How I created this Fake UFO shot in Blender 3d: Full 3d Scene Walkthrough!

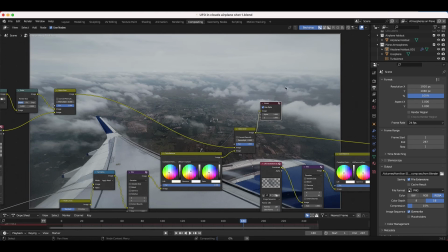16:26 But you can see after our UFO element is added into the scene,
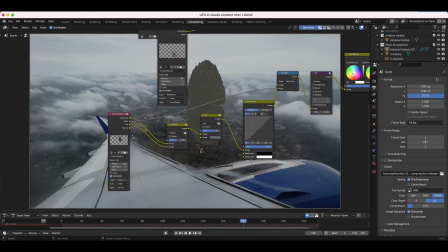16:31 and actually go ahead and go through the different color correction nodes that I've used on our UFO element as well, just to show you guys what we're doing here.
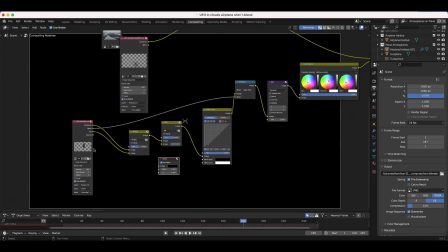16:39 Bring this back. So we have our combined beauty pass right here, like so.
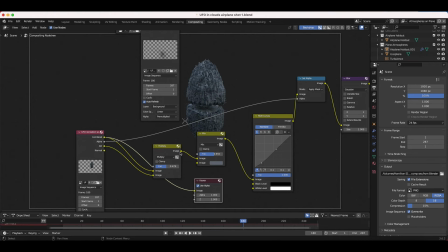16:45 So we're taking this data with an alpha channel, and then I've combined this with a ambient occlusion pass that will deepen our shadows a bit there.
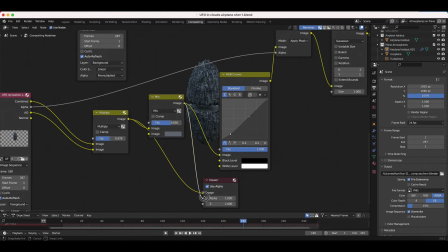16:52 Then I've actually overlaid the general color of our live action shot on top of our footage.
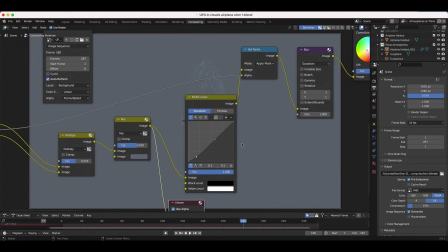16:58 Now, right now, this mix node is going to add that color over our entire image, but later you can see that we use a set alpha node,
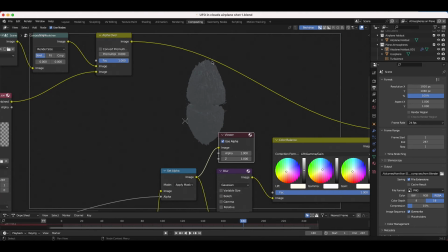17:06 and then we can actually make it so that that color is only overlaid on our ship element. And by lifting the shadows of our ship element, it's going to look like it's more off in the distance, as I've covered many times before.
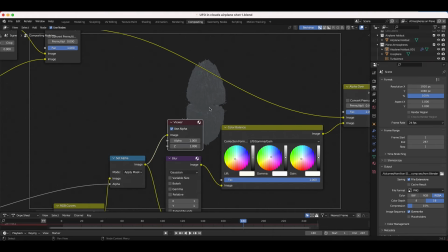17:18 So it's going to match your black levels a bit more. So I've added a little bit of RGB curves here to dial in the levels a bit.
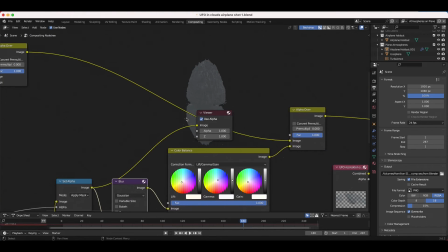17:24 Then I've also added a little bit of blur to our ship to make sure it matched our live action footage.
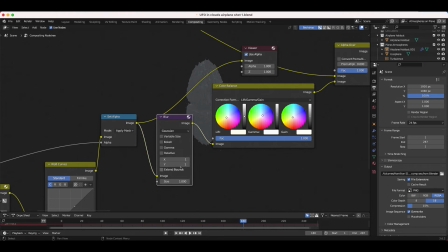17:29 I've just added some blur on the X and Y axis here.
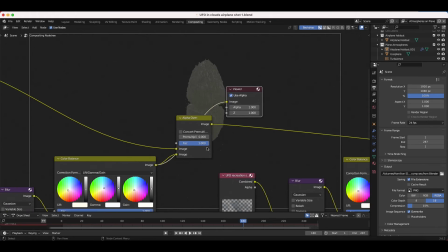17:32 And then finally, I've added a color balance node to make it a little bit warmer, as you can see there, before overlaying it on top of our live action shot.
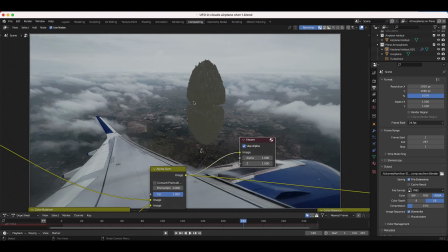17:40 It's not matching the final composite right now because we haven't added the mist on top of our live action shot as well, but once we do that, it'll match a lot better.
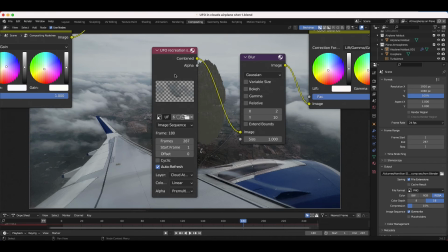17:47 So the next thing that we did was add our cloud atmosphere elements on top of our entire composite.
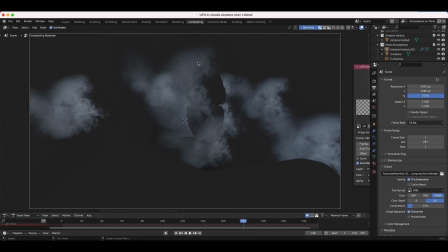17:54 So you can see here, go ahead and show you guys right here. These are our cloud atmospheres, and you can see that we've used our ship as a holdout here.
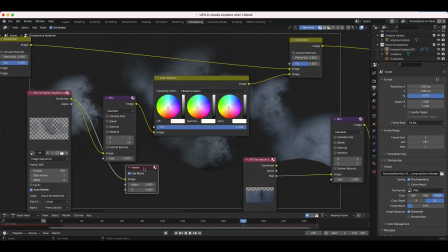18:03 So it's integrated in 3D space, and we've just overlaid these cloud elements with a little bit of blur.
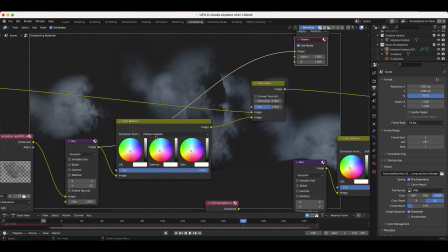18:08 So I've used a blur node to integrate it into the shot a bit better. And then finally, I've added a color balance node to warm it up a bit, and we've added it just like that.
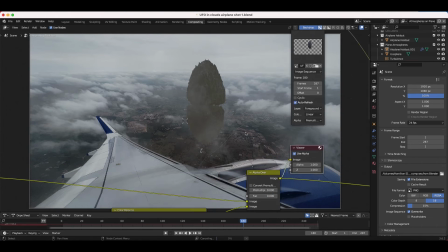18:16 So now already we're helping to integrate that ship into our shot a bit better by adding those atmospheres.
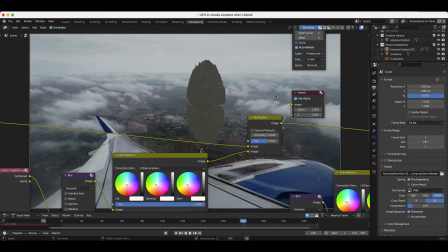18:22 Our CG clouds and live action clouds are going to help integrate everything together when used in this way.
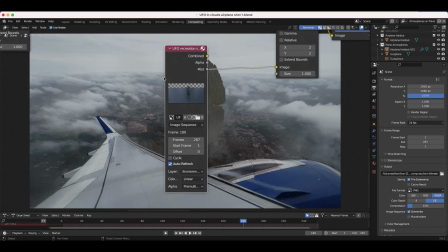18:28 So finally, the next view layer that we've composited onto our shot here is our mist pass.
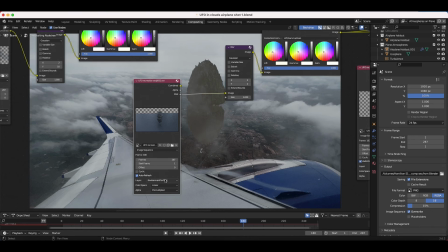18:33 So you can see here, we have our environment for mist, and I've just taken that mist pass data.
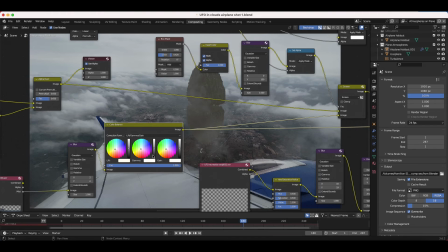18:38 I've blurred it a little bit with this blur node. I've warmed it up a bit, just like we've done with everything else.
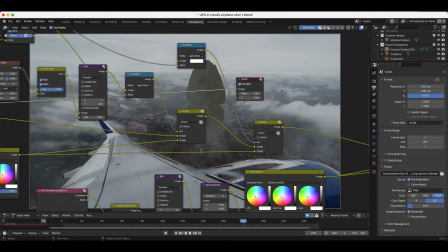18:42 And then I've actually overlaid it on two separate areas using two different screen nodes.
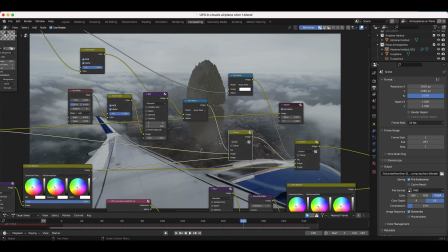18:48 Now, what I'm doing here is I'm actually overlaying it first on our live action shot by itself.
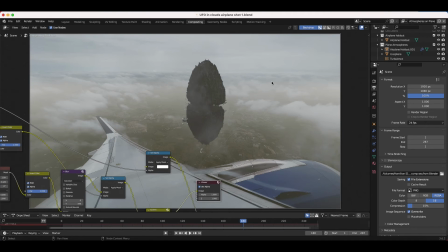18:55 So you can see here, if we do this, it's just overlaying that mist on top of our live action shot.
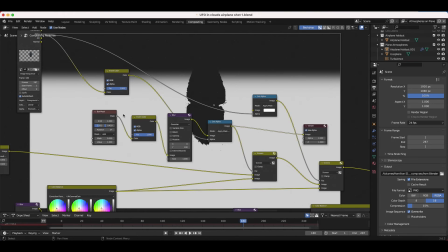19:00 So I'm using this data to overlay our mist. Now, you can see that I've just taken some masking elements here and I've blurred them.
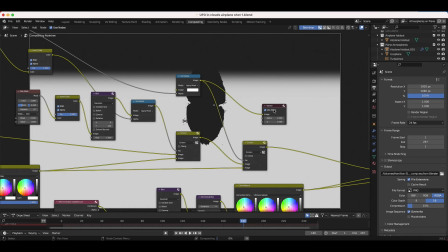19:07 And by doing this, I can overlay this mist and then the mist on our live action element here separately and control them on their own.
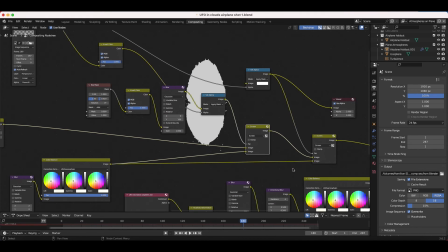19:16 Essentially what I'm doing here is I'm taking the mist pass into this screen node on the bottom input, I'm overlaying it on top of our final composite, and then I'm taking this mask right here,
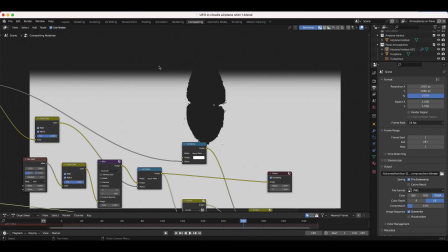19:25 and I'm saying with this node, apply the mist on these white areas, but not the ship here or the background here.
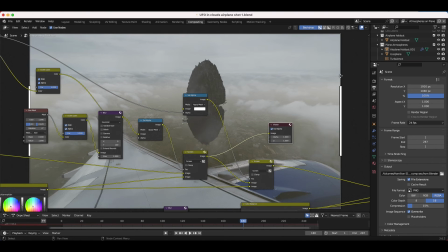19:32 And the reason I'm making this feathered with our blur node is because there's actually a plane in our CG environment where that mist stops.
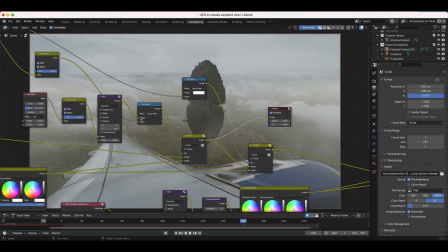19:40 So we want to just kind of feather that in a bit. So you can see if I take this blur away, we get this.
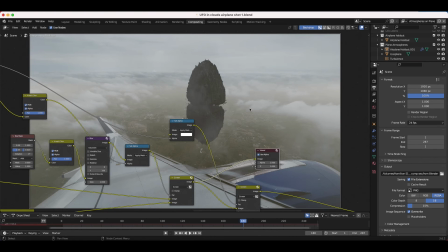19:46 But by adding in this blur with this specific matte data, it helps to make that a lot more integrated.
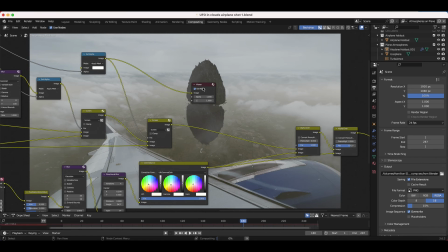19:52 And finally, with this screen node, I'm saying apply the mist pass only to our CG ship here.
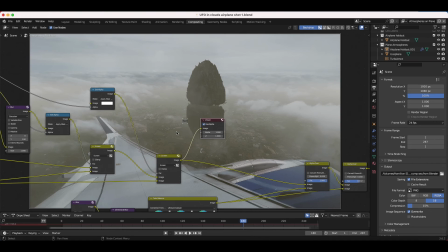19:59 So when we do that, we get the ship with the mist pass as well.
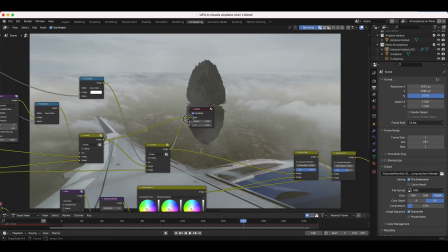20:02 So you can see with just the environment mist pass, and then finally with the second node, we apply the mist on top of our UFO as well.
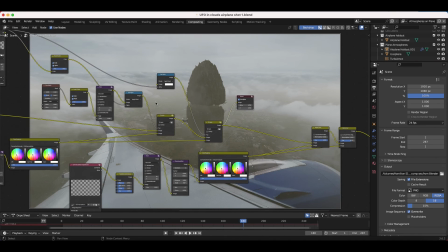20:10 So that might seem a little bit complicated, but essentially we're just using two mattes to tell Blender composite the mist pass in the environment in this way and composite the mist pass on the ship in this other way.
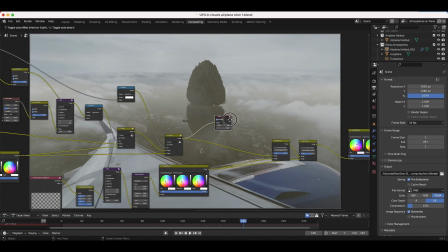20:22 So we're just selectively compositing our mist with a little bit more control using matte data.
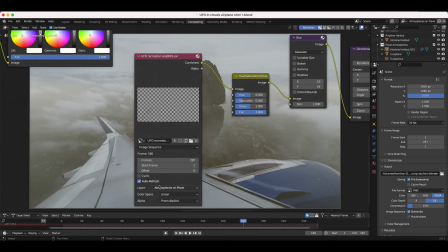20:28 So finally, after adding our mist pass, I've added our atmospheres on the plane.
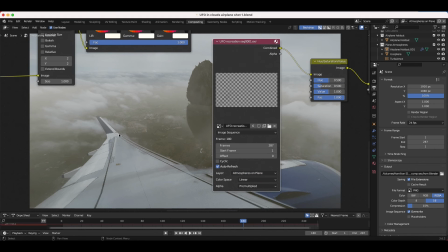20:32 So I wanted to add the subtle vapor coming off of the wings here.
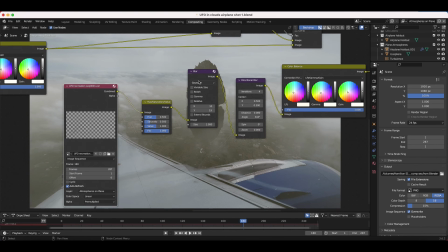20:35 So I've taken that data, I've desaturated it a bit, added a lot of blur on the X and Y axis,
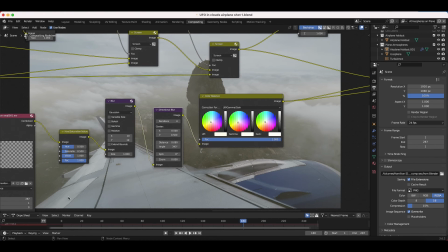20:41 and also some directional blur that goes side to side to help blend everything together.
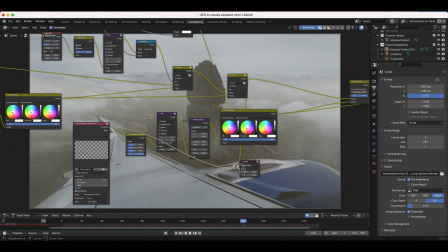20:46 So I can show you guys that pass by itself here. Here's our wing vapor.
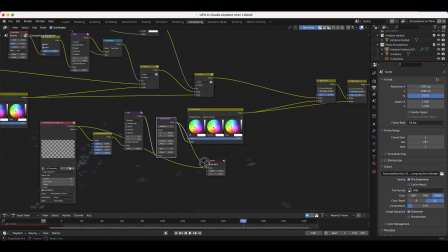20:51 Then I've added, some blur elements here to create this effect.
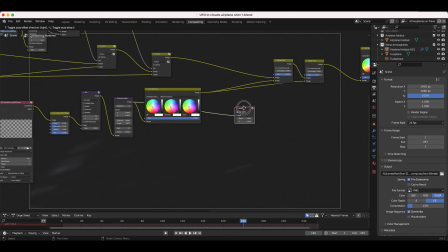20:55 And it's going to be pretty subtle here. I've actually kept it pretty subtle, but of course you can dial it up a bit. But then I've, added some color correction here.
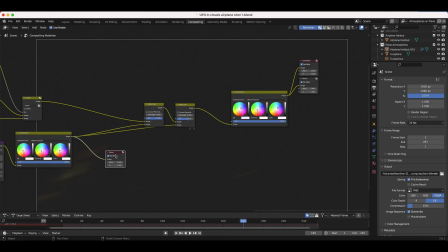21:04 So it was a little bit warmer, and then overlaid it actually 2 times on top of our footage since I wanted it to be a little bit more intense than it was coming out to be at first.
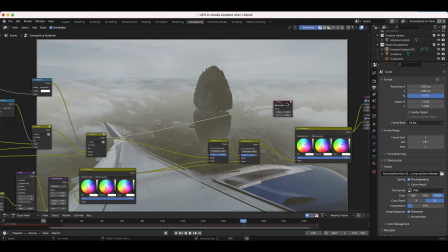21:14 So you can see before and after. Here's before and after.
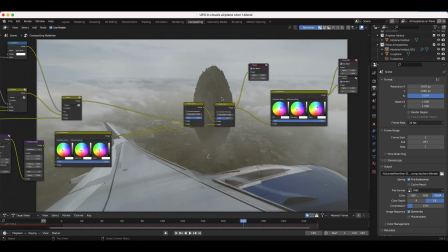21:21 You can see it coming off the wing there. Now, pretty subtle effect. Obviously you could enhance it if you want, but that was the general idea.
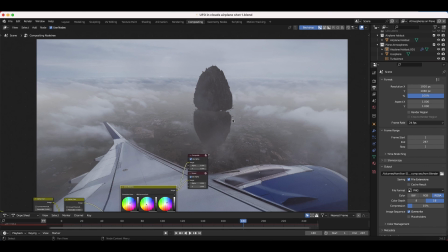21:27 Finally, I added a color balance node to blend in our shot for the final composite to get this result.
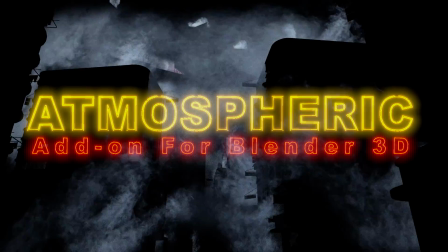21:34 Anyways, guys, that is it for this breakdown. I hope it was helpful. As always, feel free to leave a comment if you have any questions or suggestions in the comment section below.
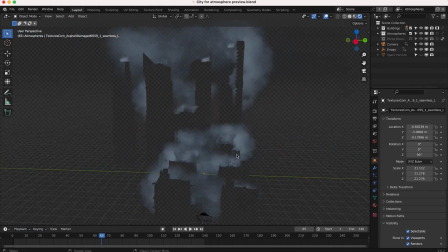21:40 Let us know what you'd like to learn next on the channel, and I'll see you next time.